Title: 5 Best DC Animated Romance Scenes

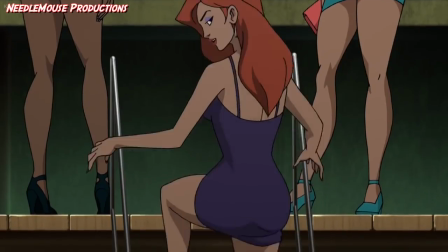244s
Some characters just shouldn't hook up in the official DC films, because it kind of ruins the whole relationship, as this film clearly shows.
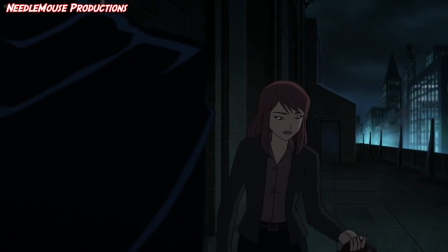252s I thought I'd save you the trouble of ending this. I'm sorry. It's just that...
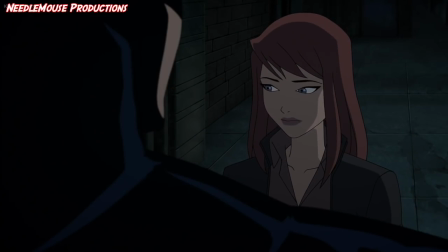257s I get it. It's one thing to protect the city. Another one, it narrows down to one person.
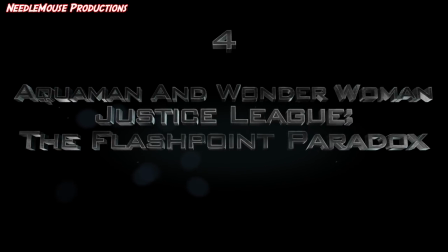262s
Number four, Aquaman and Wonder Woman, Justice League, The Flashpoint Paradox.
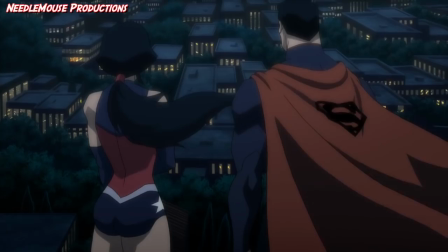267s
Aquaman and Wonder Woman as a couple is a little different to what animators have done in the past. In the new 52 movies, it's Wonder Woman and Superman.
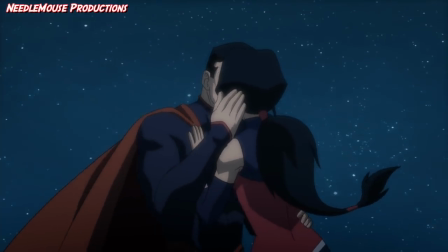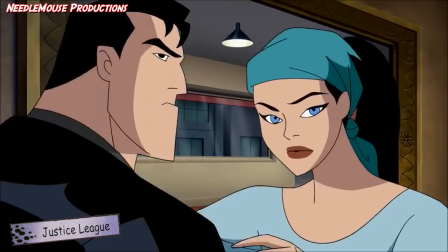282s
In the old Justice League TV series, it was Batman and Wonder Woman.
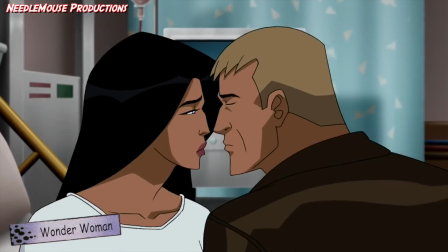285s
In the Wonder Woman film, it was Steve Trevor and Wonder Woman, both the live action and the animated version.
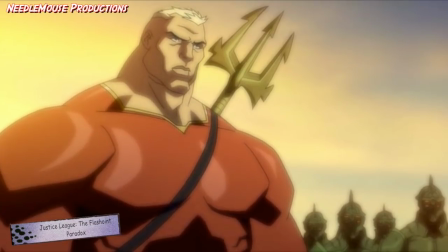291s
But this film is the first time I've ever seen an animation,
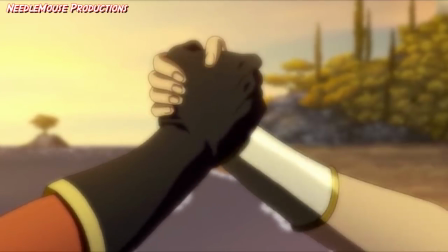294s
Wonder Woman and Aquaman as a thing. and considering that it ends up with their two nations going to war and killing untold millions,
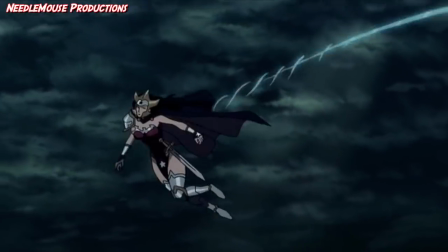302s
maybe that's a good thing. This scene has no talking and is told as a montage.
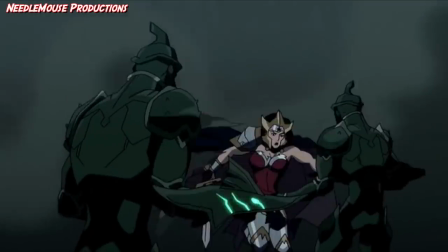306s
Basically, the plot of the film is that the Flash has changed history and only he remembers how the world used to be,
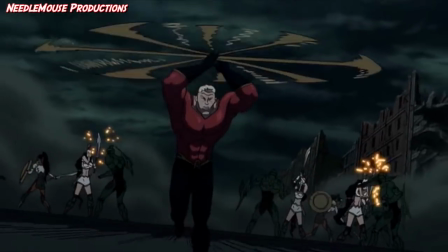312s
but his memories are resetting the longer that he's in the new timeline.
Somehow I remember things from this timeline.
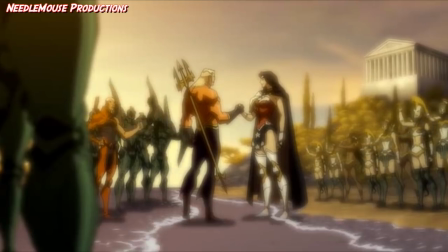319s How Aquaman destroyed most of Europe.
And this is one scene of his memories resetting, showing him what has actually happened in this new world he has created.
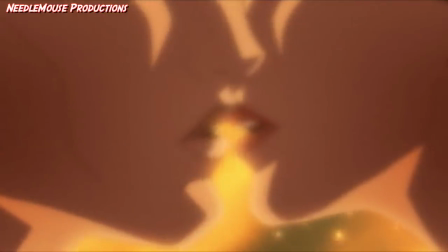328s
Which doesn't quite make sense, as there is no way he was actually there for any of this.
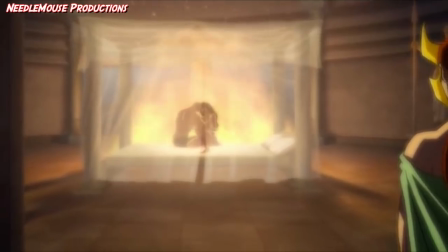333s
But anyway, Aquaman and Wonder Woman have sex, which is seen by Queen Mirror, which of course is Aquaman's wife.
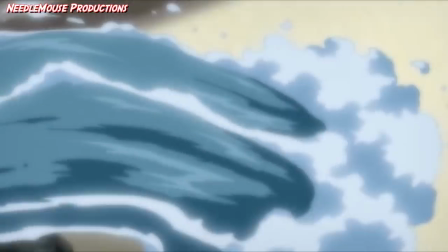339s
And rather than her being angry at Aquaman, as he is her husband and has just cheated on her, she instead decides to kill Wonder Woman.
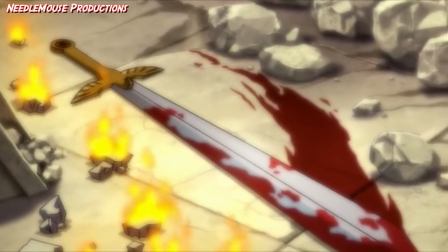346s
This backfires as Wonder Woman is a better warrior, and beheads her, and wears her crown as a trophy.
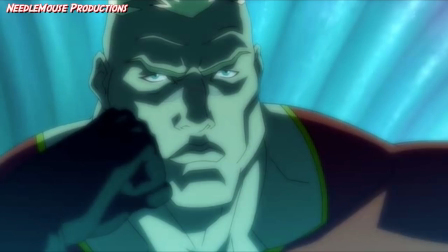352s
Which is what leads to the war between the Atlanteans and the Amazons, as the Atlanteans demand retribution for their Queen's death.
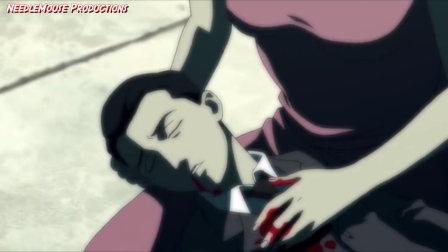359s
And in truth, I think this scene is quite amazing because of how much storytelling and information is gone across in such a small amount of time,
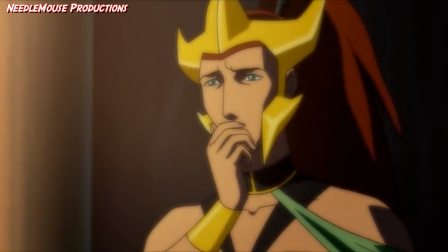366s
making the whole montage quite impressive. We see how Aquaman cheats on his wife and the emotions that come with that, how betrayed and angry his wife is,
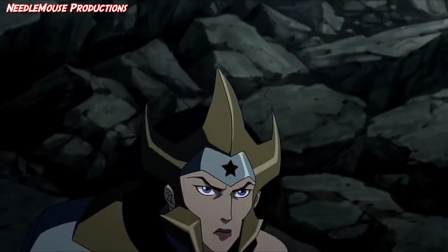375s
and how angry Aquaman is at himself, how he regrets his affair with Wonder Woman and what's happened since.
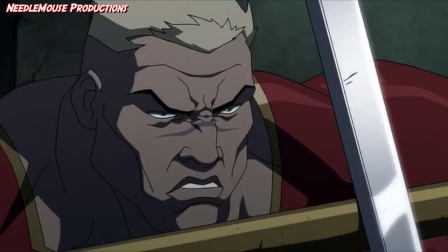381s I can't believe I ever loved you.
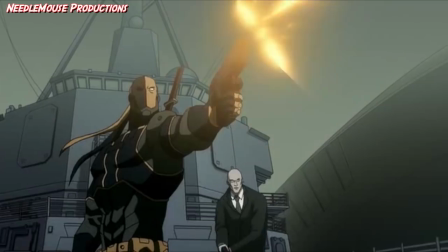383s
You never did. and how their people demand blood for this affront and of course the feelings these people must be feeling as they're just seeing their queen
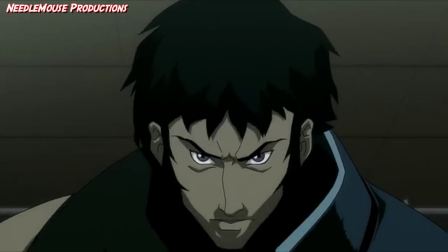391s
being beheaded they don't actually know the reasons behind it and they probably don't care because it's their queen and they love her they will pay for
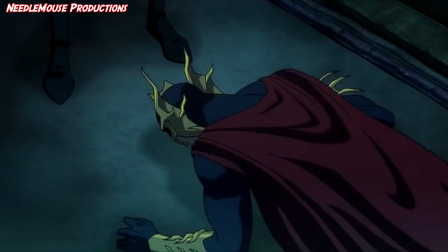398s
what they did to Queen Mira I told you never to speak her name
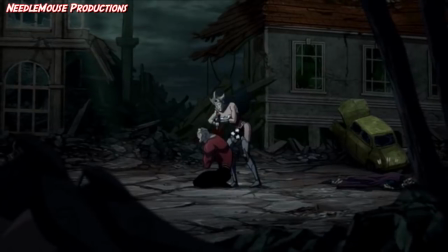404s
and this is all gone across in a very few short scenes with no real dialogue so it's quite an achievement Number 3.
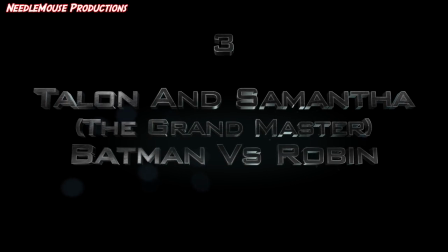412s
Tallinn and Samantha, the Grand Master, in Batman vs. Robin This scene is interesting,
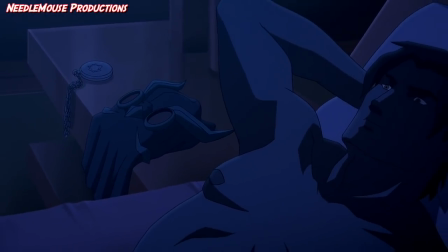417s
not just because it's a sex scene, but because of the way the scene is laid out, giving us so much information all at once.
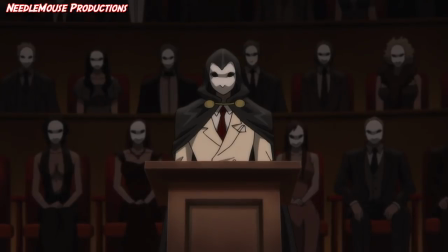423s
We know who Tallinn is under the mask, we know that the Court of Ours is ruled by a woman posing as a man,
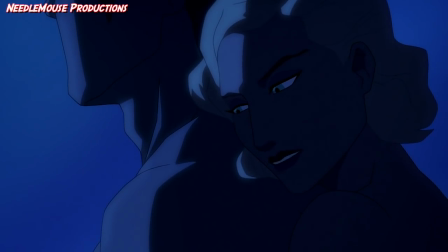431s
Now, now, you know better than to disobey the Grand Master. and that she and Tallinn clearly have strong feelings to one another.
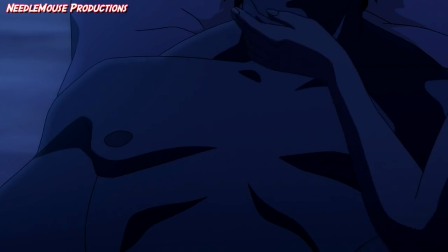439s What can I say? I'm a born worrier. Then I guess I'll have to relax you all over again.
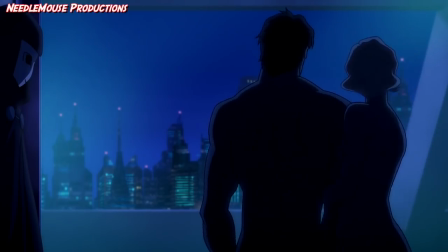448s
And we know all of this almost instantly, just from the way the scene is laid out, with their outfits, where they're positioned, and the way they talk to one another, and the way they are positioned,
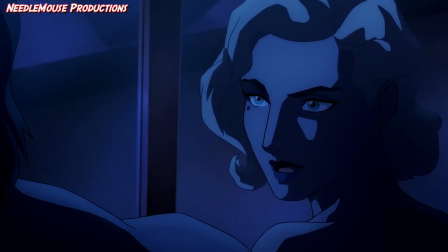457s
and the fact that they are both 100% comfortable being completely naked in front of one another.
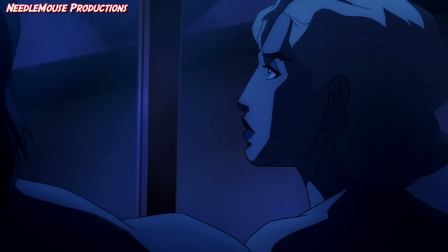462s
And allowing someone to see all of your vulnerabilities is a special kind of intimacy.
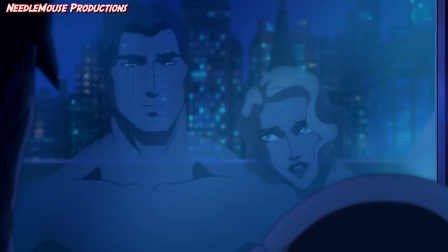467s
This also changes a lot of the film for the audience, as we've seen the Grandmaster and Talon interact before,
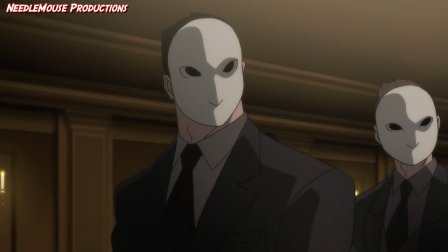472s
but it's
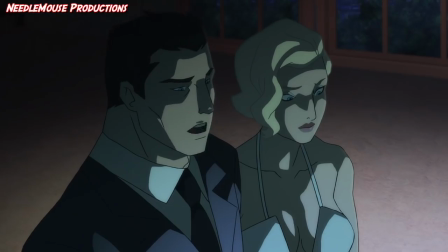482s
only now that we learn that it's Samantha, Bruce Wayne's girlfriend, that is the Grandmaster.